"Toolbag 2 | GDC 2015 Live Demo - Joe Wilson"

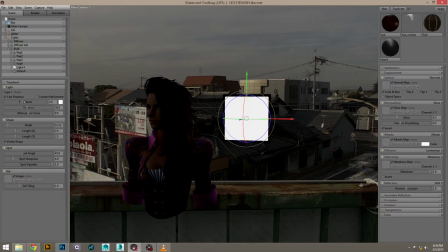495s
So I'm going to crank this up really high. Make it a little blue.
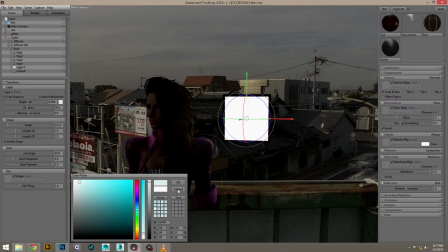501s
When it comes to color for light, most lights have some sort of color and there's not necessarily like a correct color.
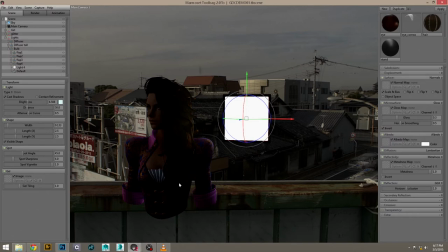509s
A lot of times in lighting and photography, you'll use like colored filters to get a cool creative effect. So, colors are just something you can have a lot of fun with.
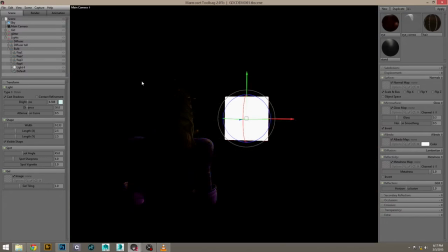521s
So if I turn off the skylight, you can see just what the rim light does here. So you can see how it's highlighting the silhouette of her shoulder and arm and the hair here.
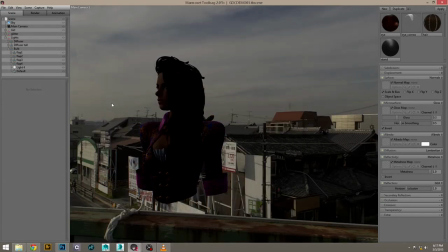541s
So that's a rim light. And the
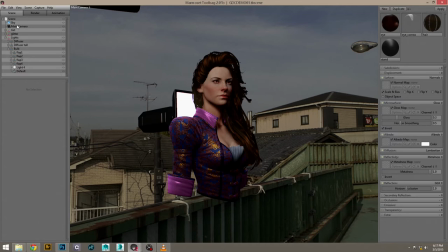550s
third basic type of light is a fill light. And there's kind of two ways to make a fill light in Toolbag 2E.
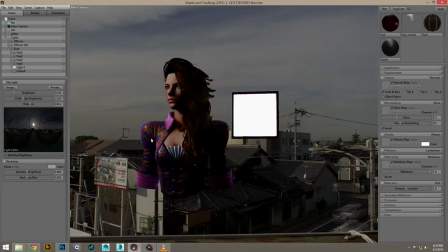559s
So why it's called a filled light is because it's a light that usually fills in the shadows.
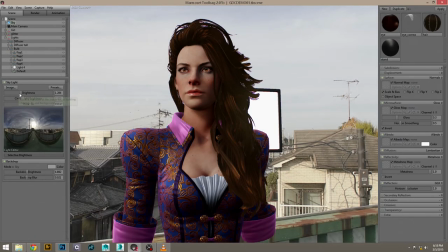566s
So we can use the ambient image-based lighting to control the contrast in the shadows.
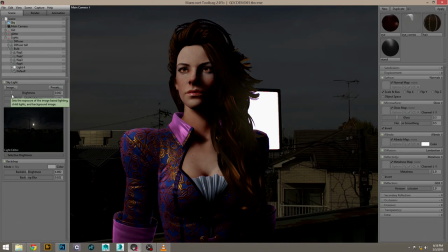573s
So if we want a very dramatic, darkly lit scene with very dark shadows, we can turn down the ambient brightness here.
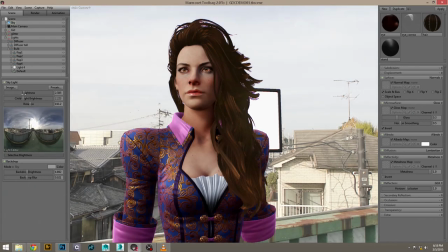583s
And if we want a softer look for a more overcast day or something like that, we can turn that off a bit.
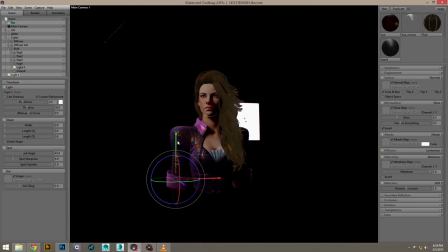598s
You can also create dynamic light to control the fill as well. So a little trick I have here is to throw a dynamic light in here, then give it some shape.
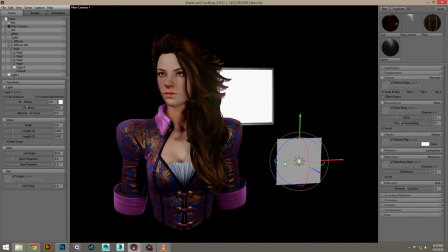617s
And then I'm going to position this very deliberately
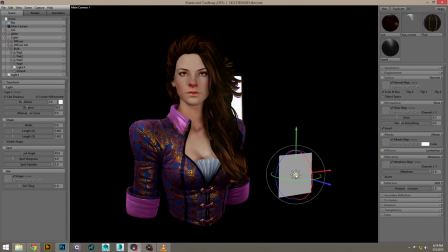622s
so that you get these little catch lights in the eyes.
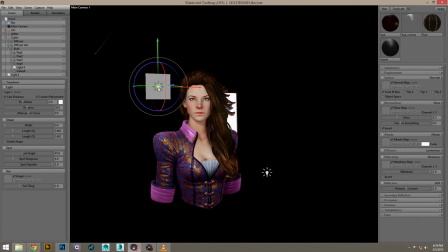631s
Duplicate that one and put it up in the left hand side.
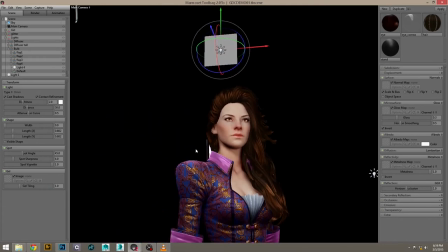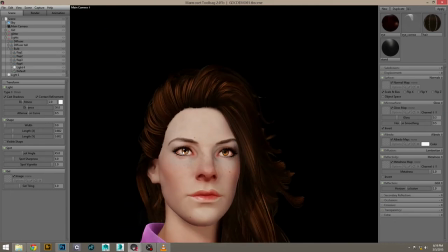644s
So now I've got that classic little two catch lights in the eye. It's a really cool thing you can do.
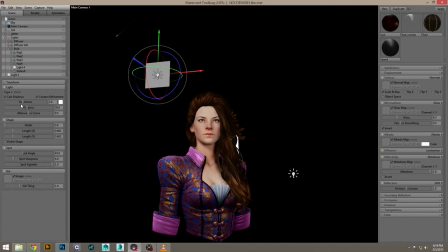652s
So now that I position these, I usually turn down the intensity so I'm not blowing out the rest of the lighting.
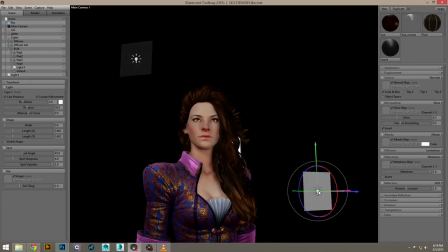663s
And here you can see I can use this light to really fill in the shadows, just like I was doing with the ambient image fix lighting as well. hey guys we had some uh technical difficulty here with the audio being corrupted so i'm going to
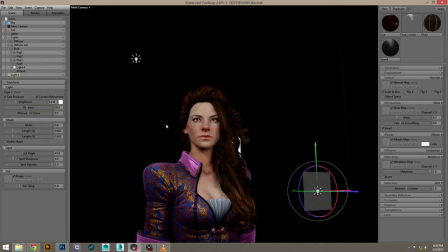679s
revoice the last bit of this tutorial all right so i'm
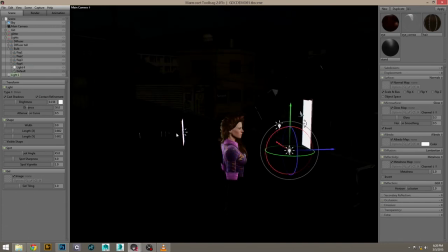684s
going to add one final light here if i take a kind of stretched out diffused
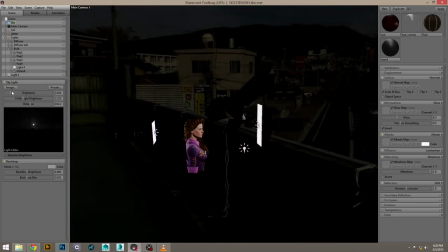688s
light source and then put it kind of uh above and behind her head you can see how the light spills over onto her hair and onto her
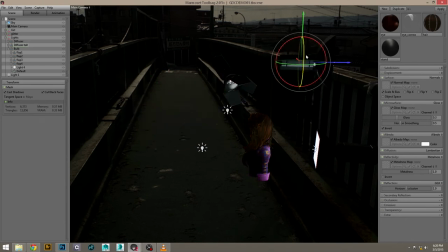697s
shoulders and looks really cool so that is a basic three-point light setup
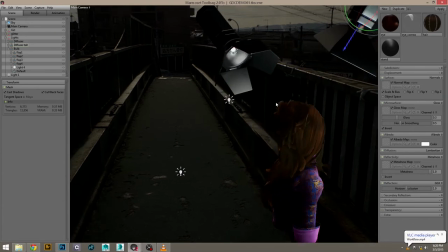702s
the real reason why this is important to to learn about is
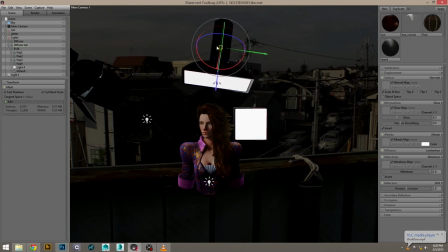708s
that once you understand what a key light does what a fill light
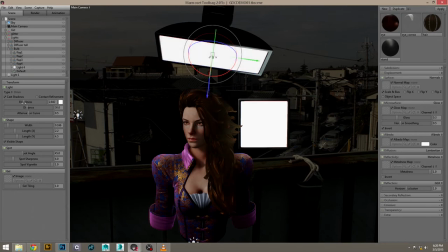713s
does what our rim light does and the different ways that you can use those types
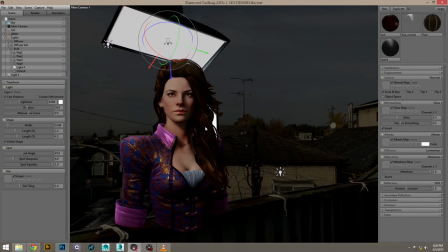719s
of lights you can really apply that knowledge to a wide range of different lighting situations so that wraps up the lighting portion of this demo now I'm going to talk a bit about camera settings and post effect when
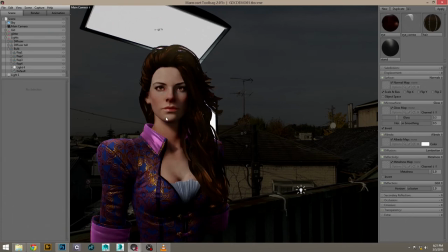737s
it comes to camera settings in regard to portraits one of the most important things to understand
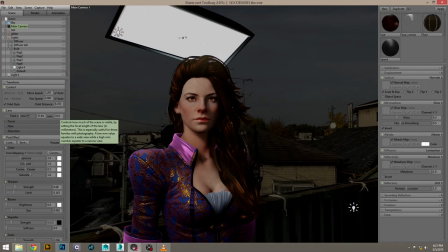743s
is the relationship between the focal length or field of view of the lens and perspective distortion.
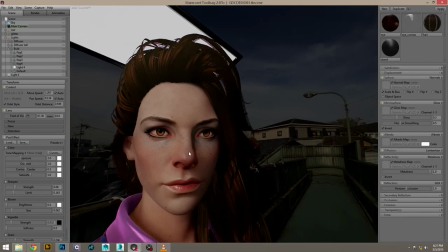752s
So if I set up the camera to use a sort of a wide-angle lens,
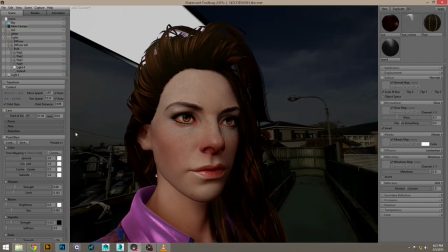756s
you can see that as I zoom in and fill the frame with her face that the perspective gets really exaggerated and just not flattering.
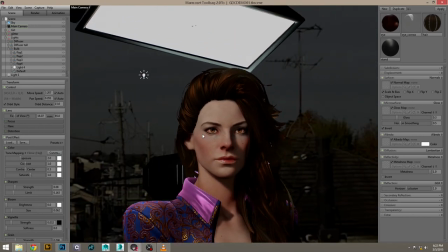766s
Now if I use a longer focal length lens, this will compress the perspective and give a much more pleasing look.
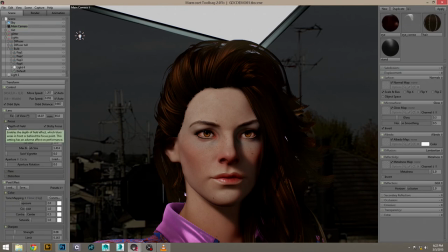776s
Another key component of the camera system is the depth of field effect, which allows you to blur what is either behind or in front of the focal plane. This is really easy to set up. Once you've turned on depth of field, you can simply middle mouse click on your point of focus.
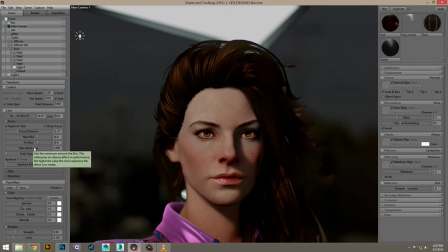792s
So here I can focus on the eyes and that will really help to isolate her. A really cool thing that you can do with the depth of field effect is to model some sort of abstract background shape.
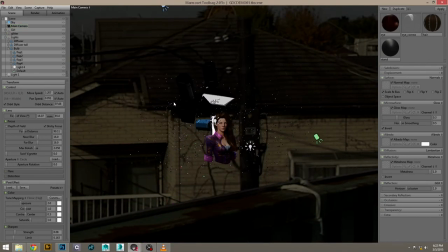805s
So here I've modeled like a cloud of glitter basically and then I've hit it with a couple colored lights to give it some specular variation.
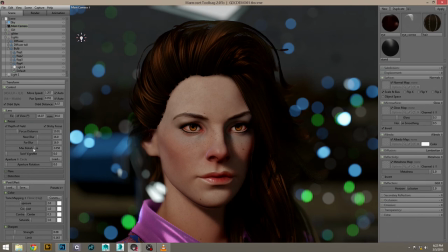814s
Now when I go back and turn the depth of field effect back on you can see that I get these really
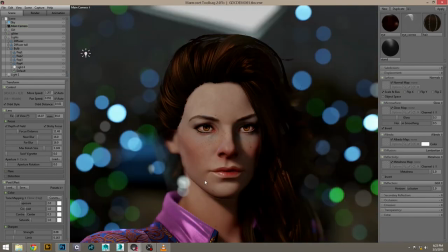820s
cool colored bokeh balls from the depth of field effect and this background mesh.
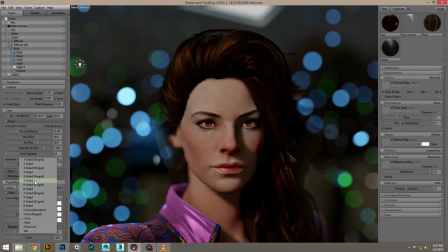827s
You can also play with the various depth of field settings like the aperture shape to further customize this. Once I'm happy with my camera and lens settings, I usually start to think about post effects.
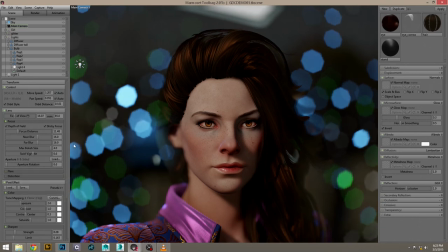844s
I do a lot of my post effects work with the curves tool, which allows you to not only do really quick contrast changes,
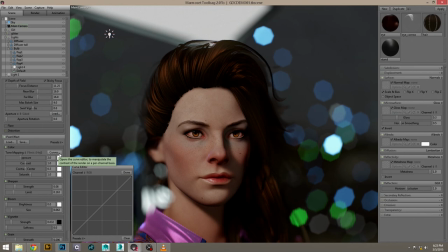850s
but also basically remap the tonality of the image. Whether I'm processing photos or working on a render, my workflow is basically the same.
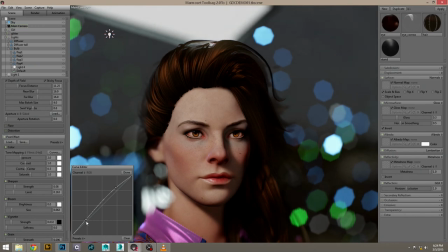859s
So here I can throw a curve in, pull up the top end,
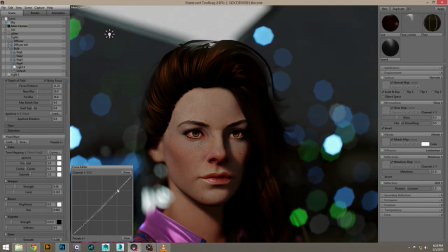863s
and then pull down the shadows here to really just up the contrast of the image. Curves work on a per-channel basis too, so I can flip to the blue channel, pull the curve up, and make sure that the blue content does not clip to black.
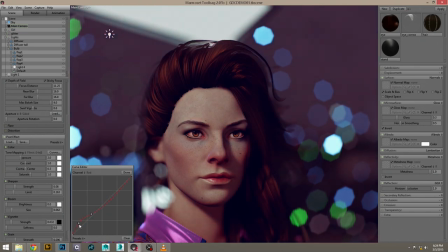881s
And then if I want to add some warmth to the shadows, I can switch to the red channel and then pull up the shadows a bit. We also support a variety of other post-effects like exposure, contrast, sharpen, bloom, and vignetting.
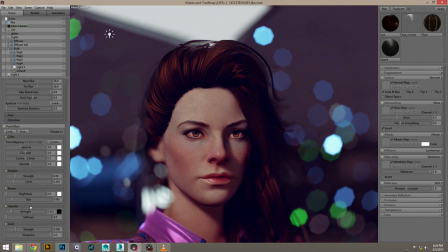895s
If you want to experiment with different rendering styles it's very easy to duplicate your camera and try out some different post-effects. For instance here I want to go for more of a vintage look so I'm going to turn down the saturation
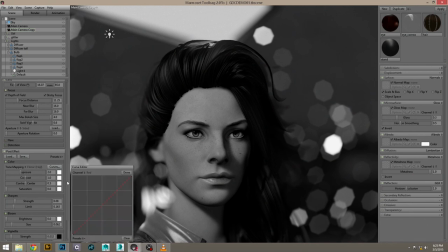909s
And then pull up the curves editor and give it sort of a sepia tone feel by pulling up some of the color content in the various color channels here.
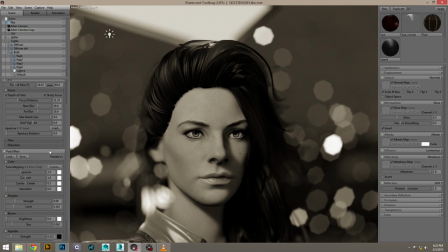926s
Then I can further push the sort of vintage look here by cranking up the vignette effect as well.
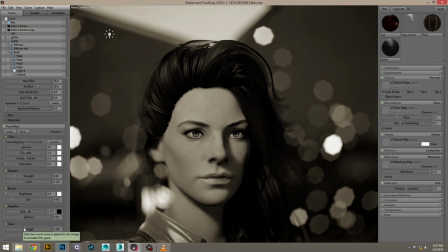934s
So that wraps up this video. Thanks for watching. If you guys have any questions or anything, feel free to get in touch with me. Special thanks to Vivi and Herzog as well for letting me use her Victorian buzz.
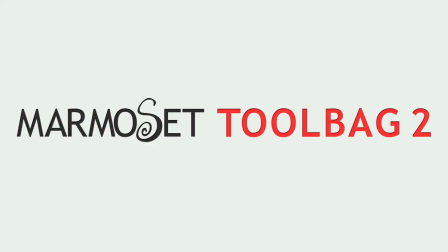947s
Be sure to check out her portfolio, she's a really awesome artist. Be sure to check out our website for more tutorials and other information about Marmoset Toolbag and our other products.